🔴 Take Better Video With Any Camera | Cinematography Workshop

If you want to shoot something wide open in the middle of the day, you need to basically have sunglasses on your lens to cut down that light. Or you can just shoot like super early in the morning and, you know, that'll work too. Some of the other ways you can do it is you can increase your shutter speed. Your phone will do this a lot. If it's trying to cut down light, it'll increase the shutter speed. That will help control light. Do not do that. That makes your image look way too crisp, like we just talked about in the camera settings. Really, you want to have, you know, maybe shooting 60-125 if you're in the middle of a day. Use a polarizer. Maybe you don't get as much bokeh. Now, one of the other ways you can combat that, and if you have a high f-stop lens, is having a zoom lens. You know, when you push in like this, you can see how my lens does it, and you push this into a 120 millimeters from a 24, you're going to get some nice clear bokeh. So let's just go to an example of what you can see, how you can tell a story with some bokeh, and see how I did it. Let's just take this really simple example, a scene from a video I made on the Alice Talks Away loop. I actually made it with this camera, and yeah, at this time I don't have autofocus, and this camera is not really a huge video camera, but I had this little 35 millimeter lens that was able to shoot at f2. So I hiked really early in the mornings and had a polarizer and was able to kind of just use depth of field to tell this story, since I didn't have many fancy tricks with this thing. And you can see how it works.
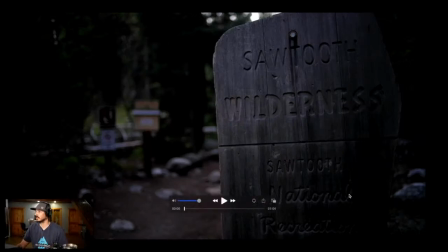[14:11]
And you can see how you use it. Okay, so let's just start with this quick scene. This is the Sawtooth Wilderness. And you can see how I have focus here and the depth of field here. Kind of gives it a cinematic look.
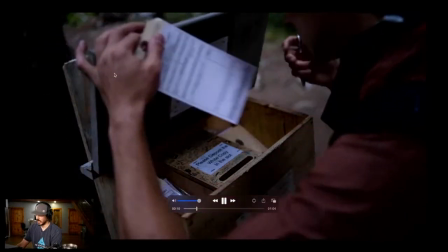[14:23]
You can see all the bokeh on me right now where I'm leading your eye to a certain place with this wilderness permit thing.
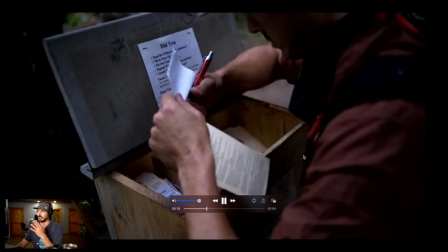[14:32]
It's not like the most engaging thing, action, but you can see how you take something simple like this and just tell a story.
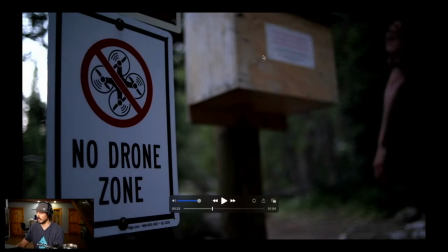[14:39]
Okay, the drone picture, I want your attention here, not on me in the background, and that says something, you know.
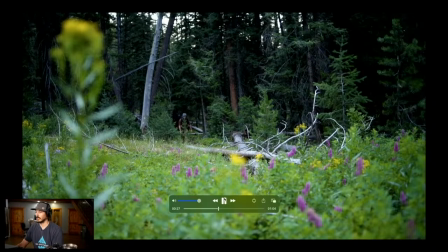[14:47]
And then as I walk in, this is another technique that we're going to talk about. Foreground is big, and using foreground when you're using depth of field really adds to an image, right?
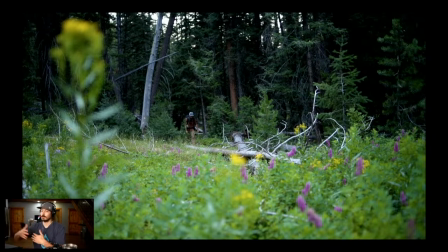[15:02]
If you don't know what the depth of field is and you're just on one static image and you don't put stuff to accent the bokeh that you're doing, there's really a waste. So as you can see, we've added some foreground, these really nice spring flowers with focus on me coming through the
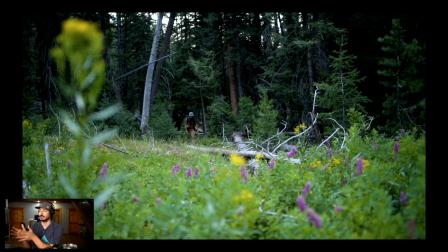[15:20]
lane here, really drawing your eye to me. And so
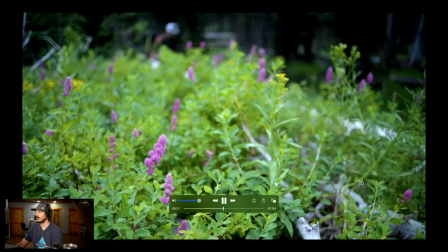[15:29]
there's that part of the story. And then you can switch to I'm out of focus and now the flowers are in focus. And look at that kind of cinematic kind of looking thing. And then here I am walking across the lane.
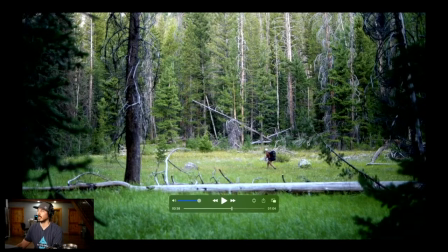[15:44]
Now this is a wide shot. Maybe most people would set up the camera right here in front of this log because they don't want to walk all the way over here. But I know I'm shooting at f2. If I just put the camera here, it's not going to be as cinematic. It's not going to give me as much bokeh.
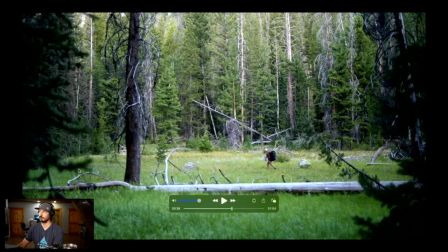[16:02]
So if I put it between two trees to frame the scene, I am just now literally framing the image and adding some depth of field, gives it a more cinematic look. Excuse my pack is shitty.
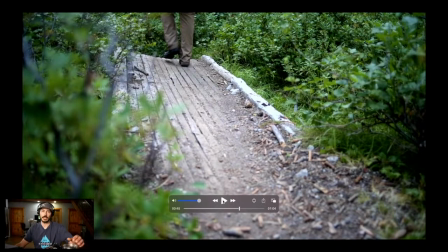[16:20]
Here it is again, just really simple, cinematic, depth in the foreground, just leaves, you know.